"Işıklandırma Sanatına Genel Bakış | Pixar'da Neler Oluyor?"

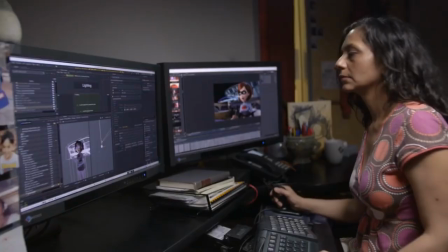[0:02]
Ben Charu Clark, Pixar'da ışıkçı olarak çalışıyorum. Bugün size filmlerimizde kullandığımız aydınlatma tekniklerinin bazılarından bahsedeceğim.
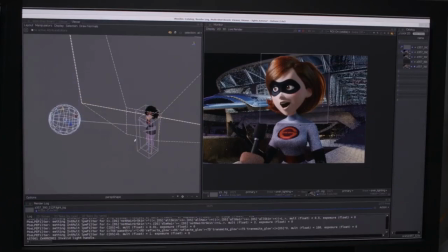[0:10]
Ama önce ailem dahil pek çok kişinin kafasını karıştıran bir konuya açıklık getireyim.
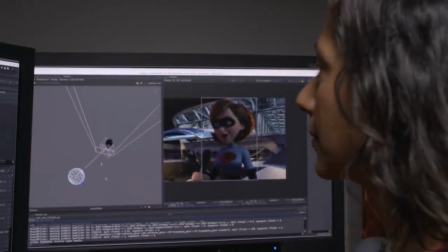[0:15]
Tıpkı diğer filmlerde olduğu gibi, bilgisayar destekli animasyon filmlerinde de ışıklar ve ışıkçılar kullanılır.
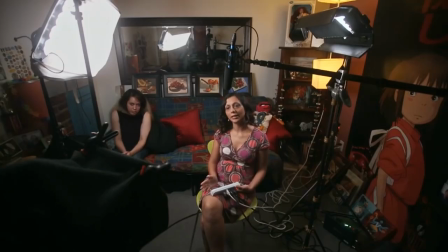[0:20]
Örneğin bunun gibi gerçek bir sette gördüğünüz her şey bir takım ışık kaynakları tarafından aydınlatılıyor.
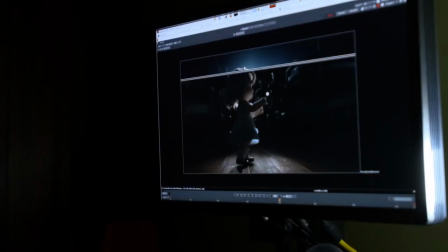[0:26]
Bu ışıkları kapatırsak hiçbir şey göremeyiz. Aynı şey filmlerimiz için de geçerli.
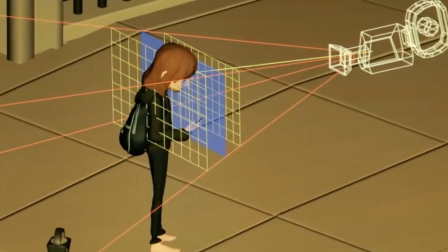[0:31]
Tek farkla. Biz sanal ışık kullanıyoruz. Yani karakterlerimiz ve kameralarımız gibi ışığımız da bilgisayar ortamında oluşturuluyor. Böyle olunca da ışığı her şeyiyle kontrol edebiliyoruz. Ve bu müthiş bir şey çünkü ışığı her bir sahnede belirli bir duyguyu uyandırmak ve anlatımı güçlendirmek için rahatça kullanabiliyoruz.
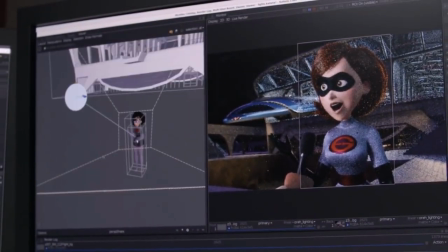[0:51]
Burada en kritik noktalardan biri kullanacağımız ışığın yoğunluğuna ve büyüklüğüne yani gücüne karar vermek.
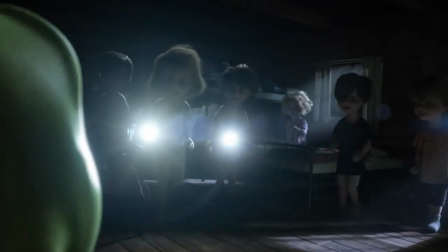[0:57]
Mesela dağınık bir ışık daha yumuşak hatlar ve yumuşak gölgeler oluştururken bir noktada toplanan odaklı ışık sahnenin gerilimini daha da arttırabilir. Işığın kullanımına dair bir diğer önemli nokta renk sıcaklığıdır.
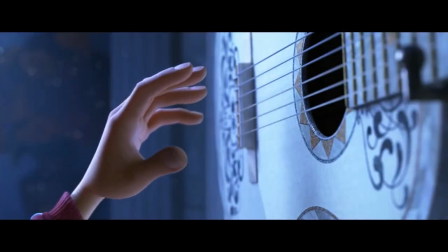[1:11]
Örneğin mavimsi bir ışık soğuk bir atmosfer ve soğuk duygular uyandırırken turuncumsu ışık daha sıcak ve samimi bir ortam yaratır.
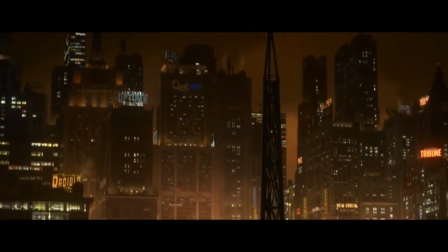[1:22]
Işığın yönü anlatımı güçlendiren bir diğer unsur.
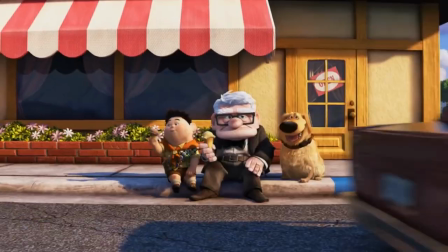[1:28]
Önden aydınlatılan karakter daha içten ve cana yakın dururken arkadan aydınlatılan karakter karanlık ve tehlikeli görünebilir.
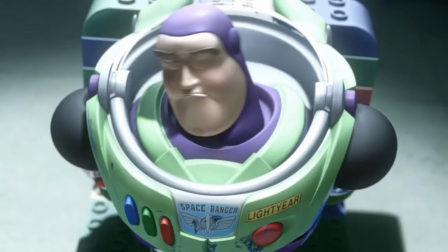[1:35]
Ya da alttan aydınlatılan karakter ürkütücü bir görünüme kavuşurken tepeden verilen ışık bir sorgu odası atmosferi yaratabilir. Tüm bu aydınlatma tekniklerini çekilen sahnenin görsel ve duygusal yönlerini güçlendirmek için kullanıyoruz.
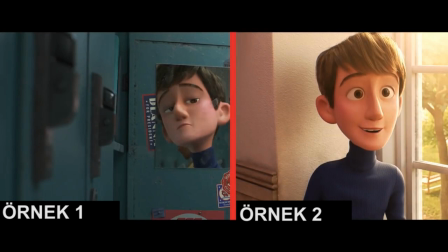[1:49]
İsterseniz İnanılmaz Aile 2'deki şu sahnelere bir göz atalım. Burada çok farklı ışık düzenleriyle oluşturulmuş iki ayrı sahne görüyoruz.
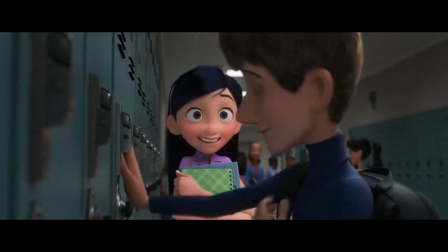[1:57]
İlkinde Violet, Tony'nin randevulaştıklarını unuttuğunu hatta kendisini bile neredeyse hatırlamadığını fark ediyor.
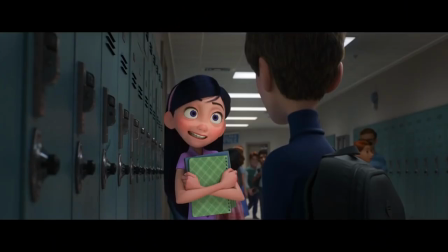[2:04]
Sahnedeki ortam gayet bilindik türden. Kişisel eşya dolaplarının bitişik nizam sıralandığı upuzun bir koridor.
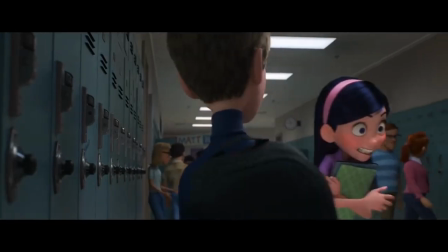[2:10]
Buna bir de tavandaki flöresan ışıklarının mavimsi yansımaları dahil olunca ortam iyiden iyiye bir hastane atmosferinin kasvetine bürünüyor.
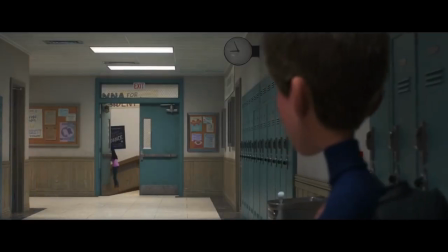[2:18]
Bu da izleyici üzerinde bir tedirginlik duygusu yaratıyor. O sırada Violet'ın hissettiğine yakın bir duygu yani.
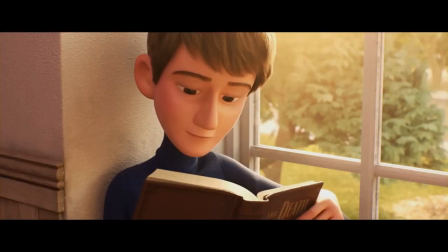[2:23]
Bunun tam aksi bir atmosferi, Violet ve Tony'nin okuldaki merdiven sahanlığında konuştukları bu sahnede görüyoruz.
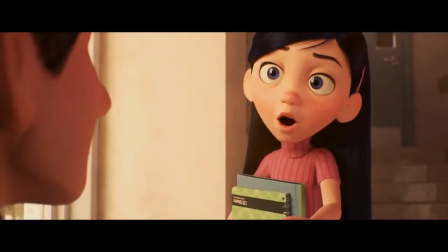[2:30]
Bu seferki daha mutlu bir an. Belli ki barışmışlar.
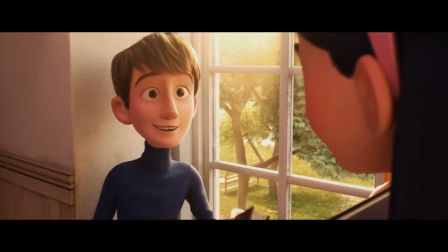[2:33]
Ana ışık kaynağı, dışarıdaki ağaçların arasından içeri süzülen ve ortama sımsıcak dostane bir hava katan güneş.
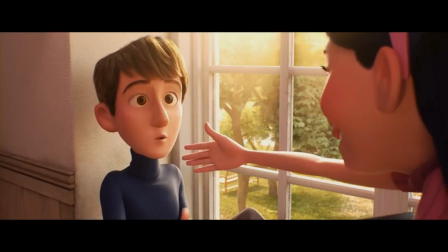[2:40]
Bu sıcaklık, sahnedeki karakterlerin ruh halleriyle de örtüşüyor bir bakıma. Tüm bunlar hikayeye duygu katıyor. Ve bu duyguyu ışık dahil her unsurda yakalamak istiyoruz.